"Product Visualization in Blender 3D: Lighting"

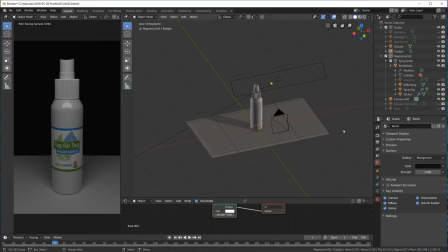So take away our environment light and play with the lamp. So this is our first light. Now we could do completely without this, but I like to have it in here just so I have,
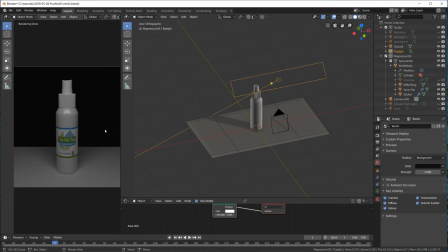if all other lights are off, I can still see what's happening. And it also gives us our first nice highlight here, reflection from this light. And it gives us a very uniform light across the ground plane here.
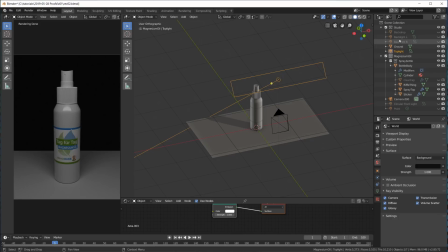Now, the more important lights, or maybe the most important lights for products, are the lights that are placed behind our product. So on the opposite side of the camera, backlights or rim lights. And I have one here, backlight left.
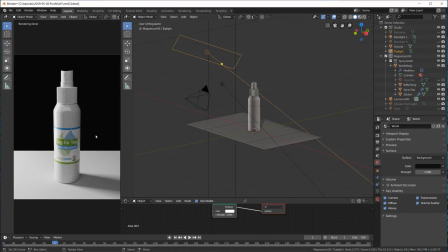And you can already see this brings in a lot of light
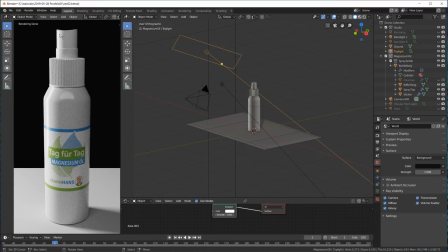And most importantly, it gives me this very nice highlight all the way down here. And that's really what I'm looking for, because this adds not only depth and 3D,
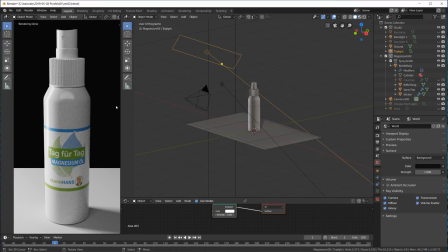three-dimensionality to this object that I want to visualize, but also it shows that this is a glossy material here. So we have this glossy white plastic, and this is a glossy sticker because the reflection is visible all the way down here.
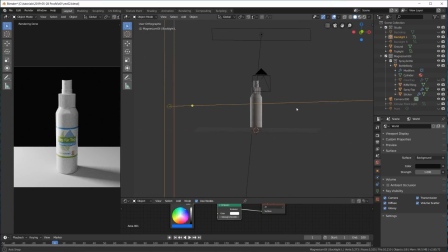Now this is this light here, rather big area light, a rectangle with the rather high strength on the left, and then I have another one on the right over here,
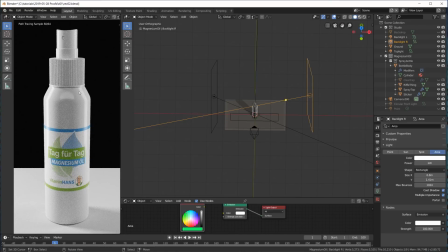giving me this reflection here. This one is a little wider and it has less power, so we have a little bit of a difference between this highlight and this highlight,
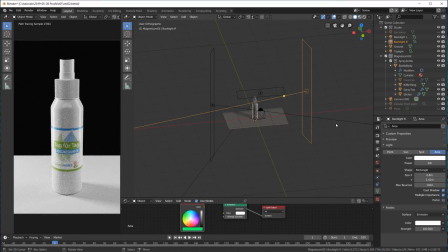but of course you can play with this a lot. Now those aren't really rim lights, they're not really placed back here, they're more off to the sides, but that's what I decided to go for this product visualization.
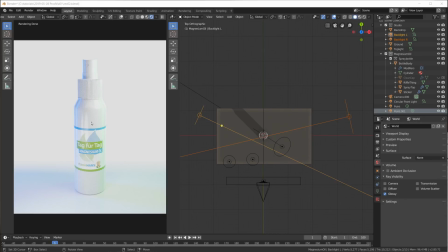Let's quickly look at some of the reasons behind this. By having the lights off to the side like this,
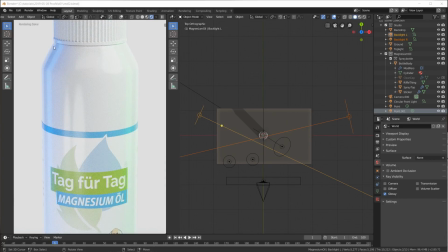we end up with these highlights, which in turn leaves a darker rim around here. And also here. It's not really dark on this side, but it's darker than the background.
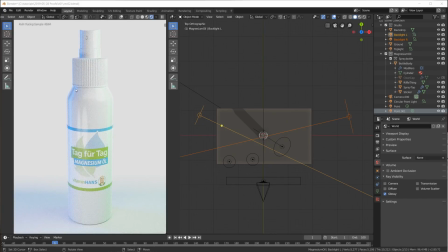So for this high key shot with a white background, having sort of a darker area, a darker edge, shows more of the overall shape of this product.
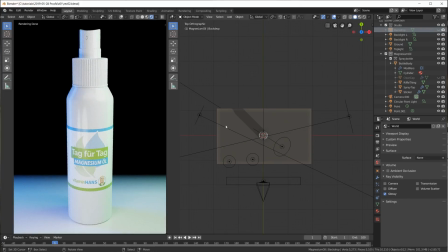Now if we went for a dark background, then moving the lights over more behind the object actually
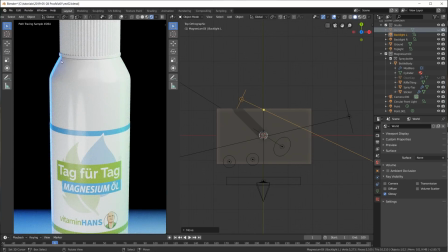moves the reflection back all the way to the outer edge,
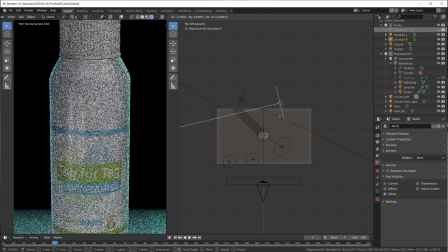as you can see here.
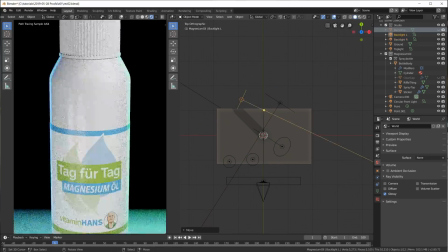And this would be more of a rim light setup for a darker background,
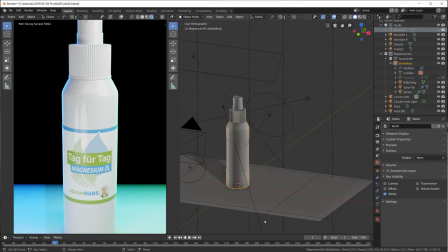especially if, for example,
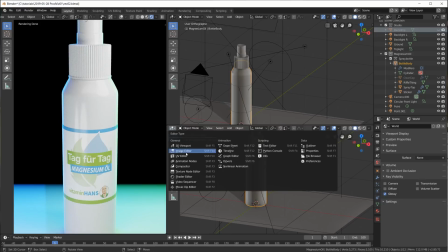the object that you want to visualize is also dark.
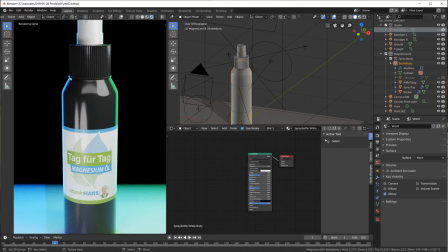Now these rim lights show the outer edges of the product and make the shape visible, compared to if we move it over here, you can see we have the reflection here, but now we can't really tell where the edge is.
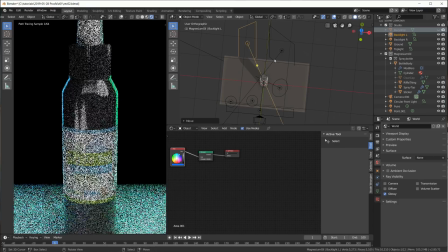So placing those backlights or rim lights, depending on your entire image, your entire scene, is really important.
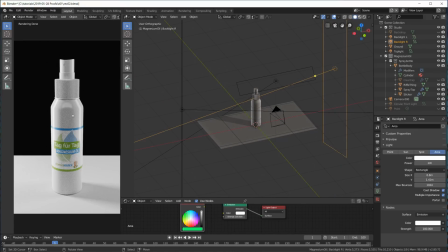So we already have 3 lights in our scene, just to get some reflections and highlights on the product. Now let me just talk about this quick. I have this collection here I called Studio.